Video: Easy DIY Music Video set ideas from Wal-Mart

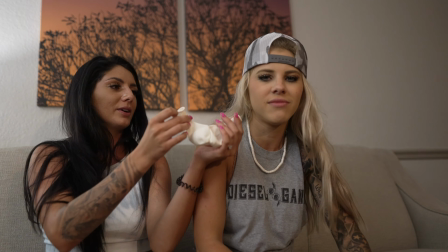(4:10)
That's gay. That's gay.
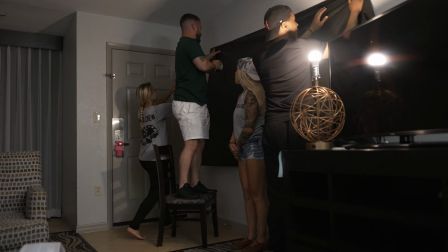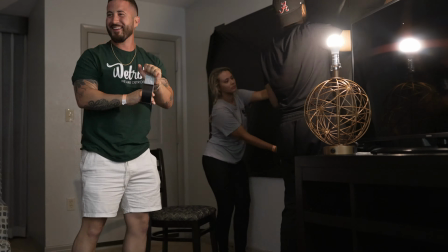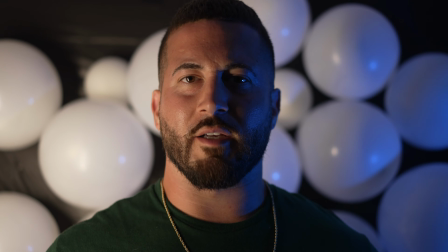(4:22)
I don't want it to be like a perfect line, so just All right, you guys, so this is pretty much kind of how the first setup is going to look.
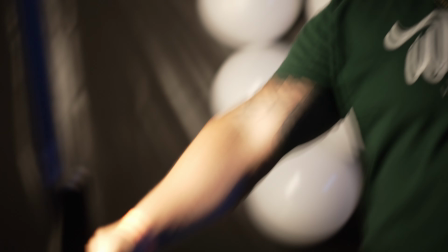(4:28)
You see, we got the balloons behind me, the light, you know, got a red duct tape to the chair, to the stool on the chair.
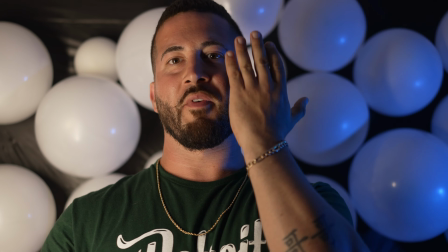(4:34)
Right here, we got the lamp, colored light. So basically, this side of my face should have more of the shadow, and then that's where some of the colors are going to come in.
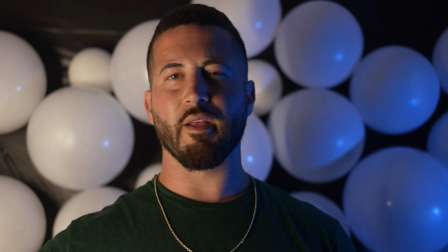(4:41)
And then this side of my face should be lit up a little bit from this tube light.
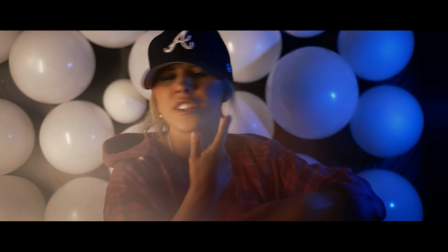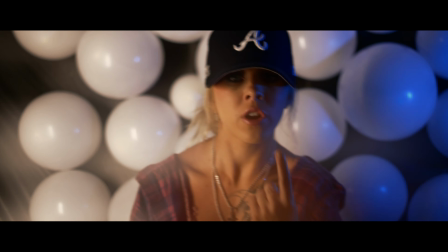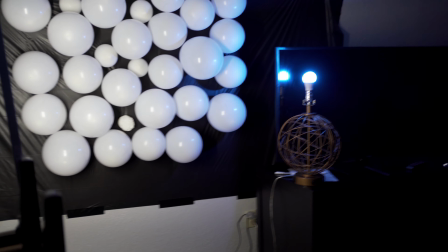(4:55)
All right, you guys, so this is the completed setup for the first scene that we did.
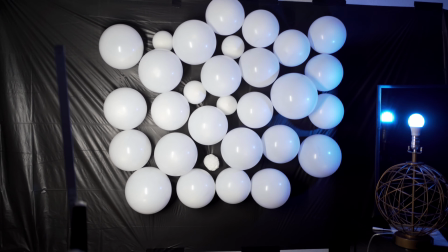(4:59)
You see the table cover taped to the wall, an area where there's bananas, I was about to say.
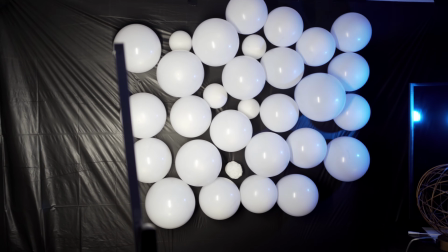(5:05)
Bananas is a code word. Balloons. We got some big ones, some small ones, kind of just taped them at random.
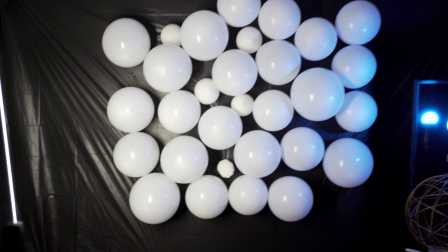(5:10)
This light right here, blue light, every subject stand right there. It looked cool. It was a creative, dope, unique look.
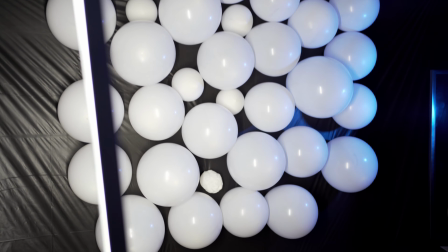(5:16)
I haven't seen it done in videos, and maybe I just haven't watched enough videos, but I thought it was pretty cool.
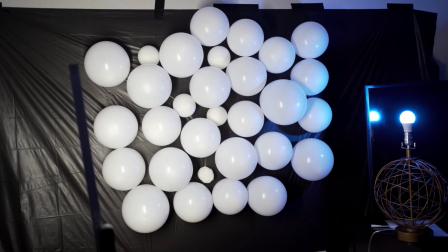(5:22)
Let me know in the comments if you guys like this setup, and if you're going to try something similar out yourself.
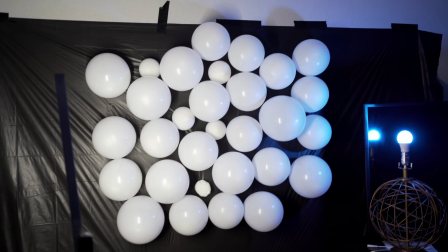(5:26)
Again, don't watch this and you know copy and recreate it, but just you know let a video like this inspire you And again, we're about to do a second setup.
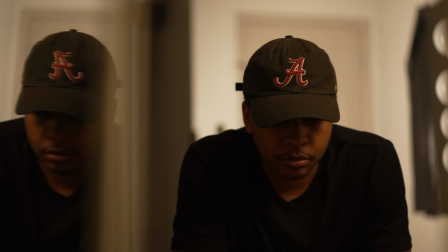(5:34)
So you guys what that looks like act like be loves
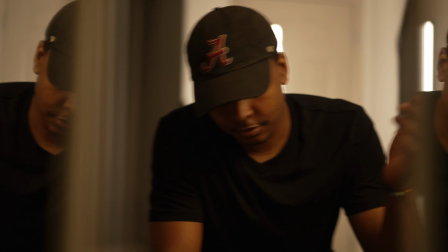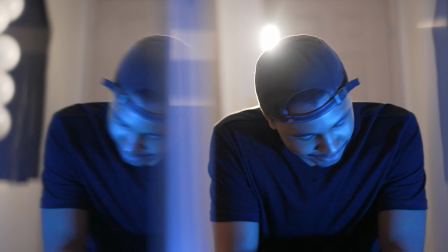(5:41) Shake them dress
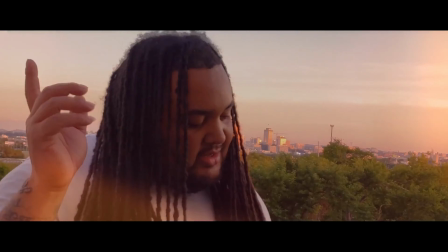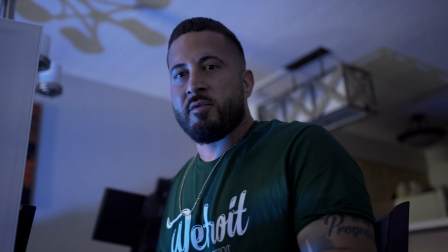(5:49)
So I'll have you move your head kind of like side to side are you guys so this is set up number two I have Katie sitting right there
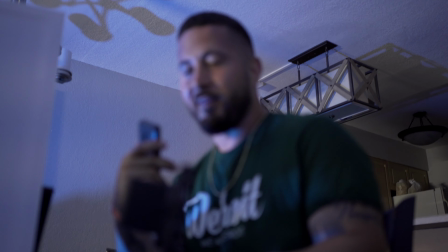(5:57)
you got the light behind her at the camera filming at a low aperture right so if your lens can go like 1.8 1.4
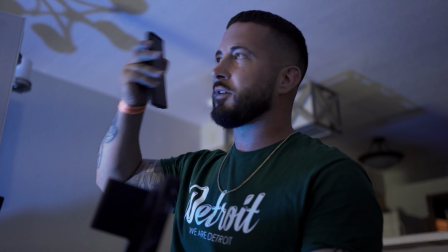(6:05)
got some really good bokeh and there's some like light lens flare coming in it looks super cool and then to light up her face we have the blue
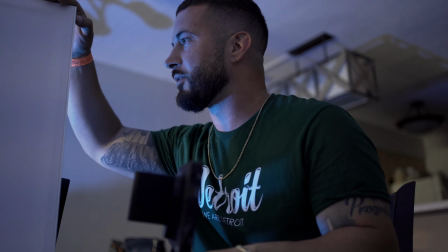(6:14)
light out in front now this right here is a mirror little tiki triangle the camera's looking right through the mirrors so i can see her
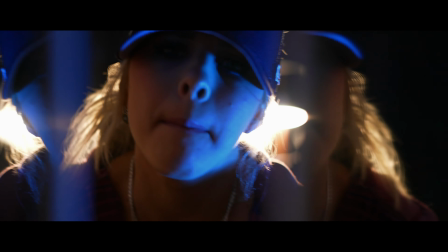(6:23)
face and center clear and focus but then the mirrors are given like a reflection on
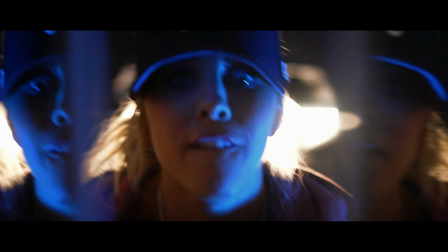(6:28)
both sides so it's like three subjects and one all done in camera in camera music video okay check it out
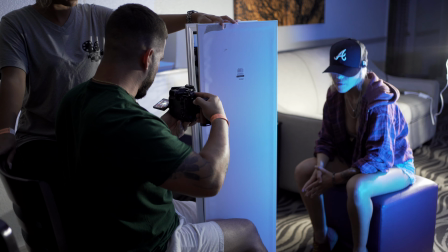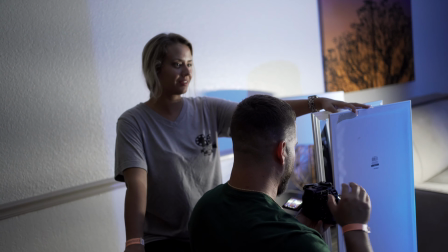(6:43)
we did it that was uh pretty difficult with the mirror
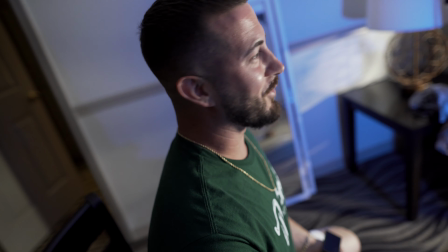(6:49)
cheap but maybe not easy a little difficult all right you guys let me know which set did you like more set one or set two i personally liked set one set two had a dope look you can also kind of create the same look if you have a cinepax like the glass prism where you hold the glass right in front of here it can give you a similar look to that by the way the scene that i was shooting of the actual music video was katie noel hit the whistle i'll put a link in the description to check that out if you find this video helpful make sure you give the video a thumbs up that'll help me out with the whole algorithm subscribe and hit the bell to be notified for future uploads i'll see I'll see you guys in the next video, Crack a Light TV. We out.
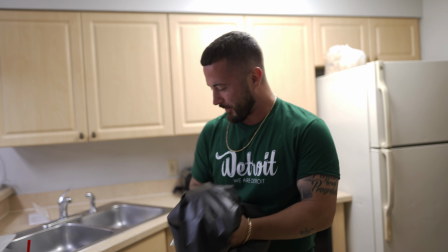(7:27)
There we go.